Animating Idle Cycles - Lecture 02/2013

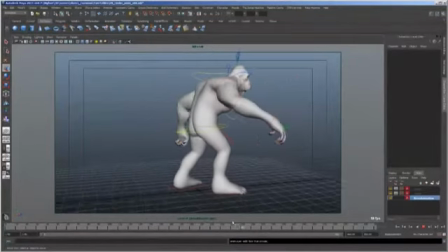37:09 Okay, so those well-defined moments, those aren't the looks. I'm going to do a look as we come around off this shoulder, because we've been staring at his butt for so long. By the time we get here, I'm going to have him actually do a look over here. And that's when we'll animate, we'll mute, well, not animate, we'll key the weight of these two
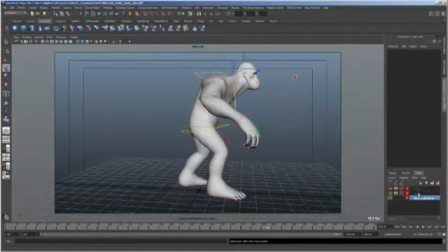37:27 channels, these animation layers, and that will give us kind of that performance of a secondary action. Okay, it'll kind of give us the same thing as if we were keying this entire performance as a secondary action, because it's almost as if, like I said before, it's almost like stopping a secondary action is as powerful as doing the secondary action itself. He's actually a little tall.
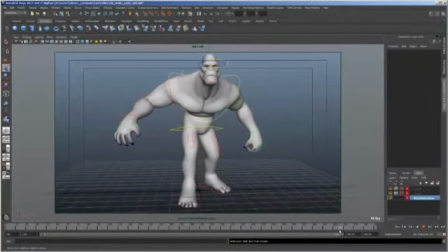37:52 I'll have to, before we render this, I'll have to actually maybe get a slightly wider camera angle so that we don't cut off the top of his head.
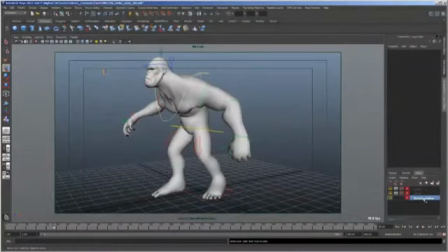38:04 Anyway, and that can all be solved, like I said. The base animation layer is where your major pose is.
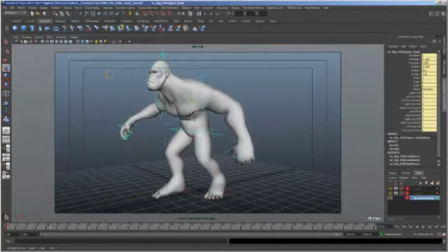38:11 So if I bring him down here, right, the circular is going to add on top of that. But if I check the circular mute right now, it's not going to shoot back up to where it was, because this is the base animation. See, right?
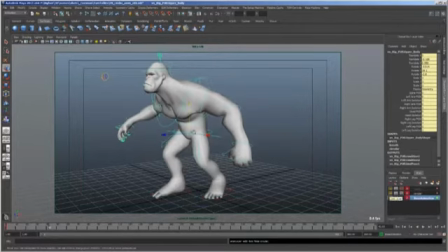38:27 Oops, I forgot to set a key. My bad. So I gotta set a key right here. Okay, so now, well, so it pops up a little bit, but it's not as high as where it was before I set that key. Okay, so
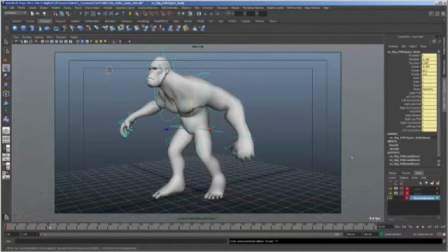38:46 see there it is. See that little bit of space? Let me show you again. See that tiny little bit of space? If I bring him down here, right, and then I uncheck circular, turn circular back on, that's how much he moves.
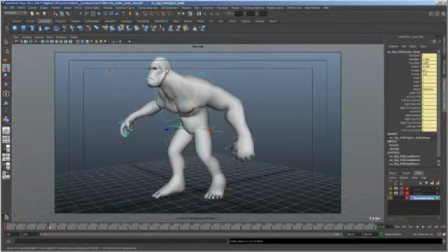39:01 Actually, I did it when circular was muted at that time. You guys get the picture. You can see how much he's moving and how much space there is. Okay, so let's do that. Let's right as he arrives, let's have him do that that kind of like erupting kind of roar.
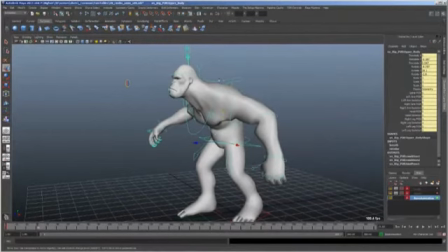39:17 Okay, and I have to, because I want this video to I want you to see all the steps in this video.
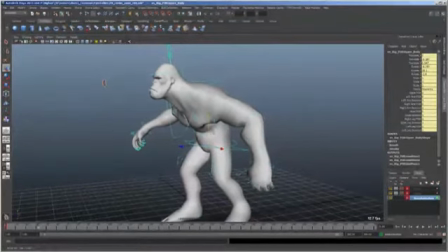39:24 I have to be very, very, very quick about this. So I'm going to be.
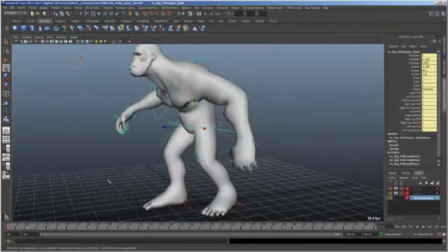39:30 Let's have him kind of
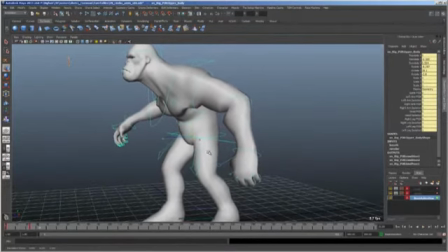39:37 anticipate up and back a little bit,
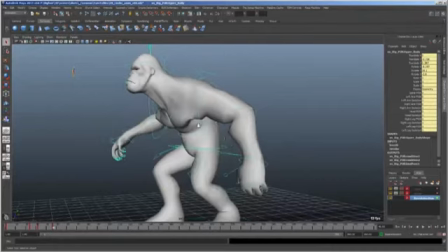39:43 and then downwards, and I'm going to use these keys.
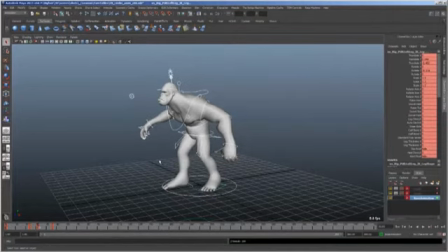39:49 I do this a lot. I go back and forth, and I set a key by hitting S on all the keys that I just set,
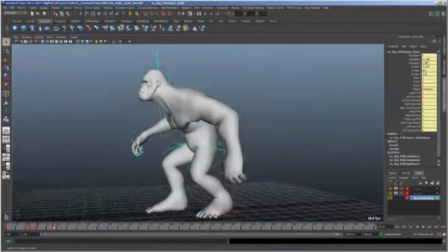39:57 like a main body control, so I know that's at a full body. It's going to be a full body pose change.
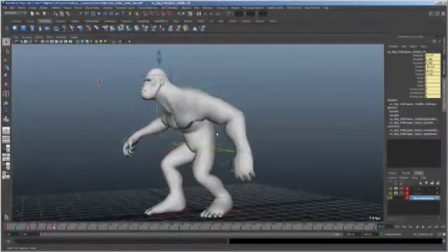40:02 And then he's down here. And I'm blocking this in spline, I realize, and I'm kind of saying do as I say,
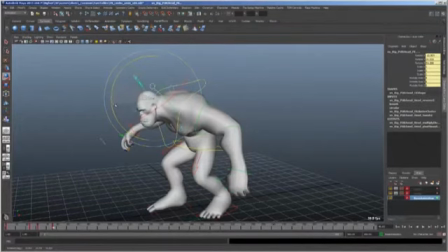40:16 not as I do right now, because of how, you know, how much you can get in a lot of trouble by getting ahead of yourself,
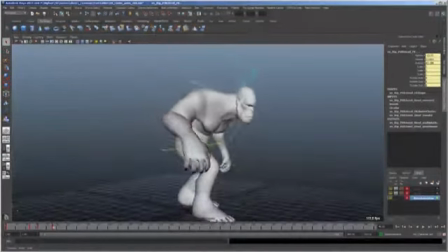40:24 blocking in spline. But I've done just enough of these where, you know, I know it's going to work.
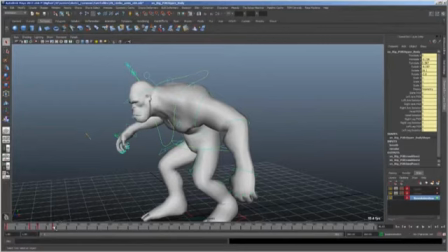40:31 So then he goes a little bit of overdrive.
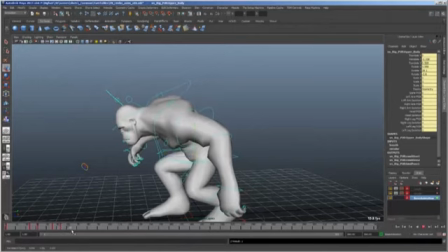40:39 And then normally
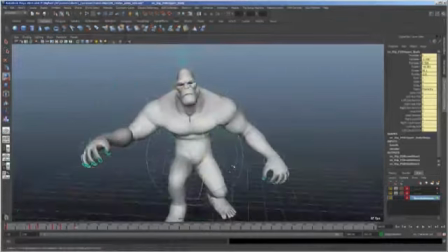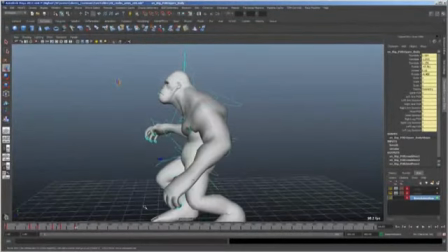the other way.
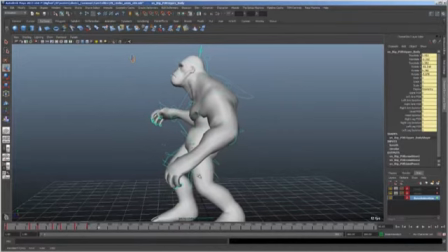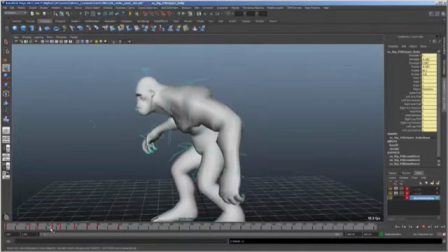41:01 And then right here. Now remember, the base animation has the circular and the breathing on top of it.